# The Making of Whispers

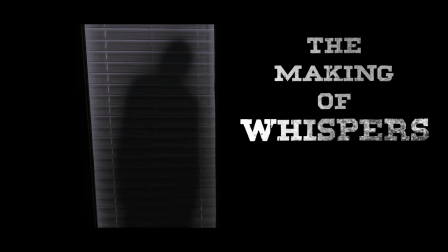13s
Hello, my name is Chris Leister, and I'm going to talk to you about my short film, Whispers. The story of Whispers came to me one evening where I woke up in the middle of the night and couldn't see anything. I thought I heard someone talking as if my wife was talking in her sleep or something.
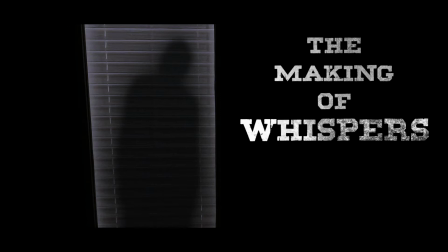30s
I looked down where my wife was supposed to be, and I thought I could make out her figure. Of course, I couldn't see anything and began to reach out, only to discover she wasn't in bed, but went to the bathroom. And the talking I heard must have been in my imagination.
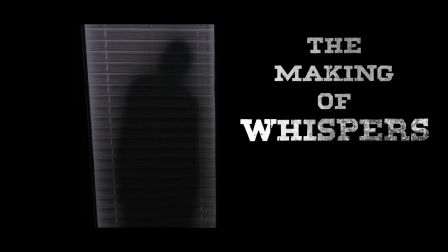48s
All this gave me the idea of trying to turn this story into my project for this month.
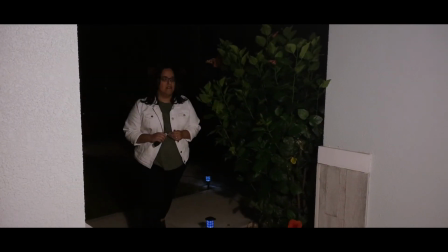55s
With the first shot of the film, I wanted to introduce the Whisperer subtly. It is a blink and you miss it type of thing.
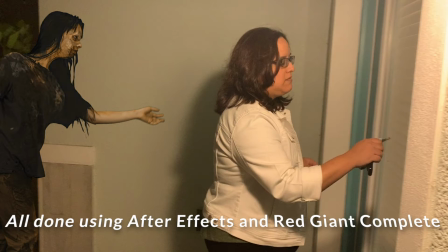62s
The Whisperer was created by taking a zombie asset I purchased a license for and lowering the opacity of it.
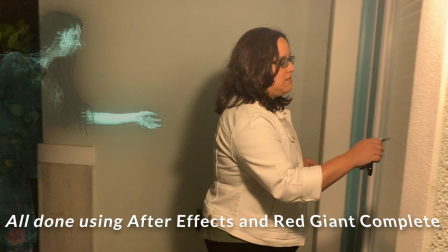69s
I added a distortion on top of it to give a more jarring appearance.
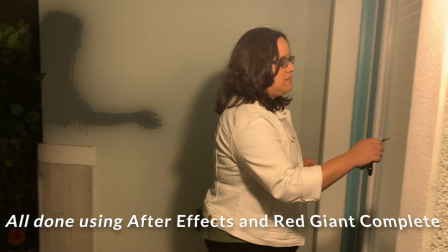74s
I lowered the tint to darken it to be more of a shadow, and then added a blur to match the look of my wife's shadow.
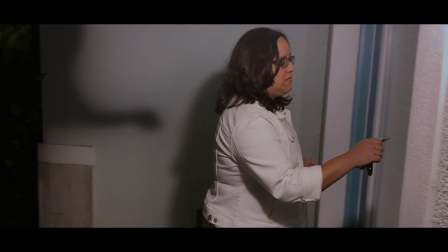83s
Then when it was all said and done, I color graded and added the black bars to give it a cinematic feel.
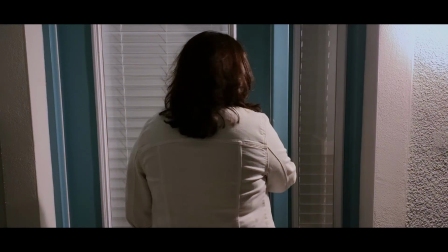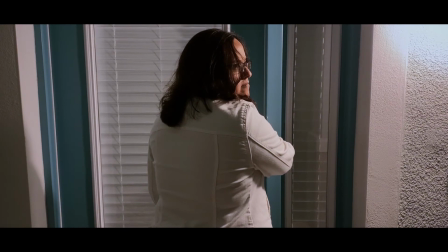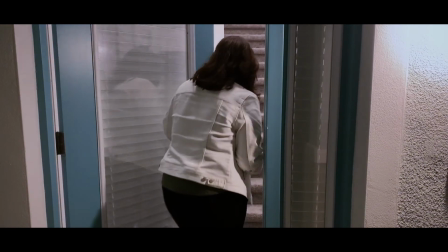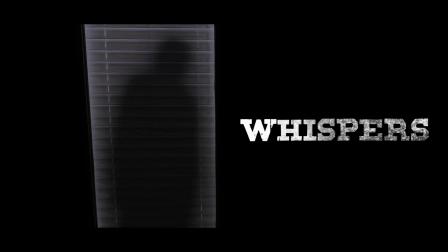105s
I added titles at this point because I felt that revealing the Whisperer in full worked perfectly with having a title card.
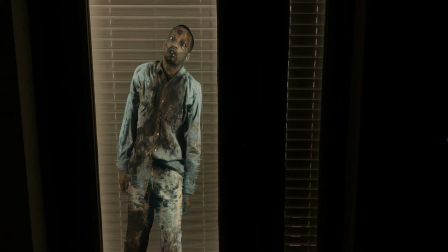112s
The title was the first time I used the zombie asset in order to portray the Whisperer.
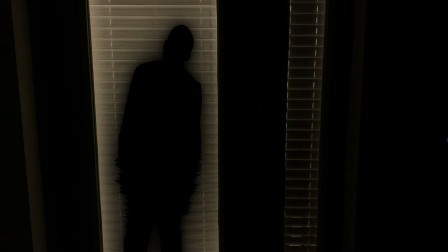116s
I added the same effects and adjustments as before,
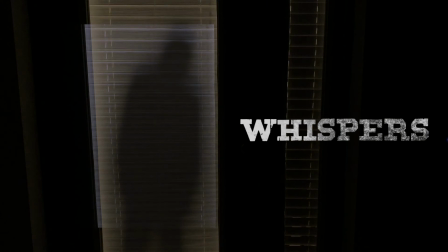119s
but this time I had to track the zombie to the door so that it didn't look like it was still while the door was moving slightly.
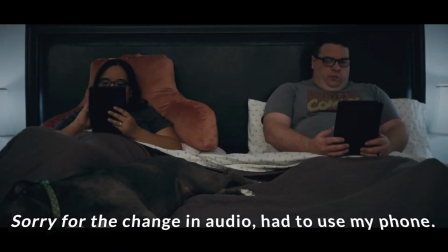125s
For the bedroom scenes, I filmed the lights being on and off differently.
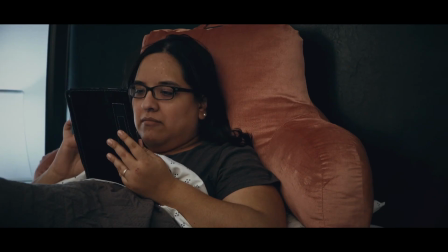129s
For the lights on, I kept very standard shots to imply that things were normal and not out of the ordinary, despite seeing the Whisperer a few seconds prior.
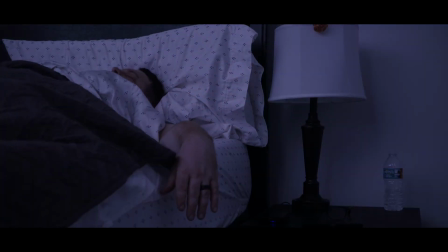137s Ads are driving me nuts.
When the lights were off, I chose to film at different angles to show that things were off and not as they seemed.
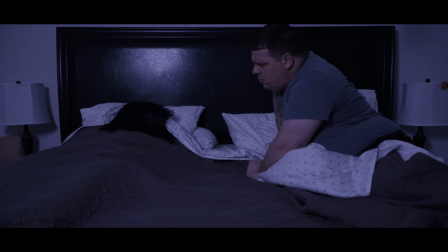145s
Due to limitations of equipment, I had to color grade the darkness to give the desired effect, instead of light the scene for it.
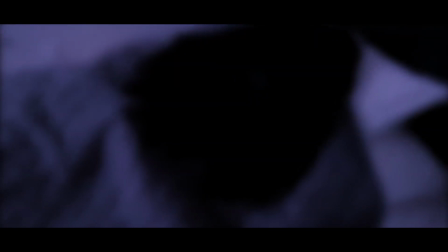155s Are you okay?
When filming the point of view shot, I used my cell phone to get a better first-person view.
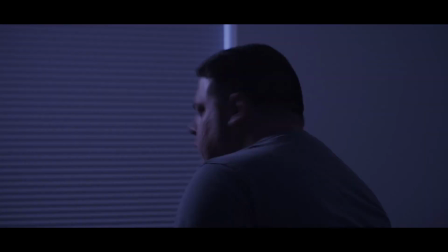164s
I blurred the image because Chris was seen earlier with the glasses on when looking at his tablet.
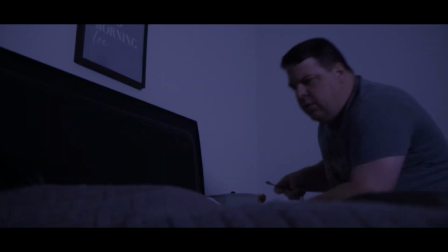171s
The effect used to make the image go from blurry to clean was simply masking, using two different shots.
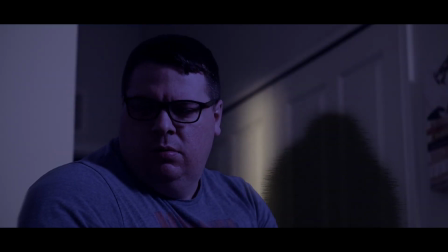177s
The first shot with the blurred Whisperer and the second with the empty bed.
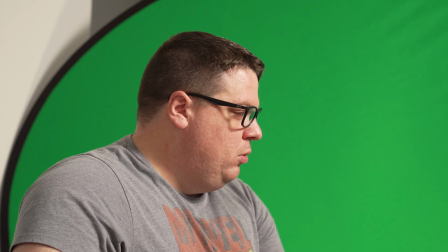185s
The final Whisperer moment is more complicated than the previous ones. I filmed myself in front of the green screen 2 separate times. The first was my reaction, and the second was me as the Whisperer.
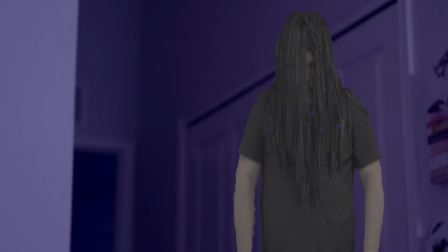197s
The effects for the Whisperer were the same as before by adding the distortion effects and toning down the opacity in order to give the shadowy look.
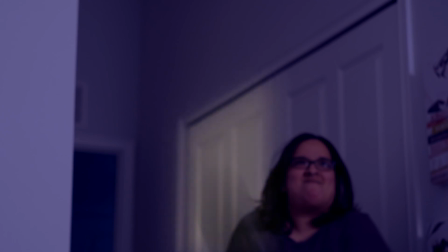207s
I had to film my wife knocking out the Whisperer separately. I even added a light in order for it to show a door being opened behind the Whisperer.
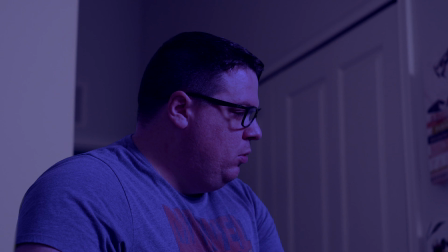215s
Once done, I pieced everything together by placing myself in front, the Whisperer right behind me, and then the layer of my wife hitting the Whisperer.
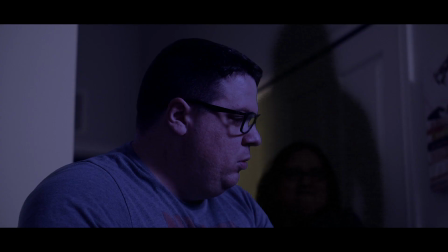223s
I added some sound effects and color grade, and that's how this portion came together.
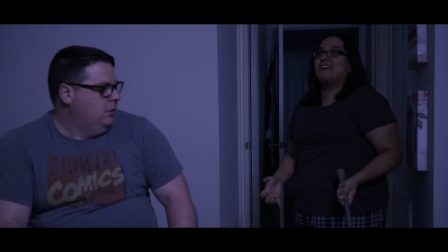228s
Funny thing to note, I actually re-recorded this entire project from the footage that was originally submitted, with exception of the Whisperer at the end.
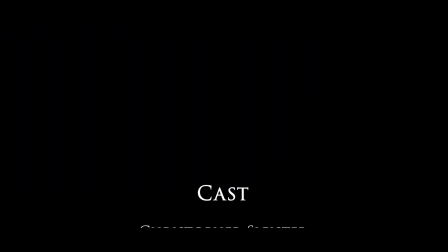237s
Thank you for watching.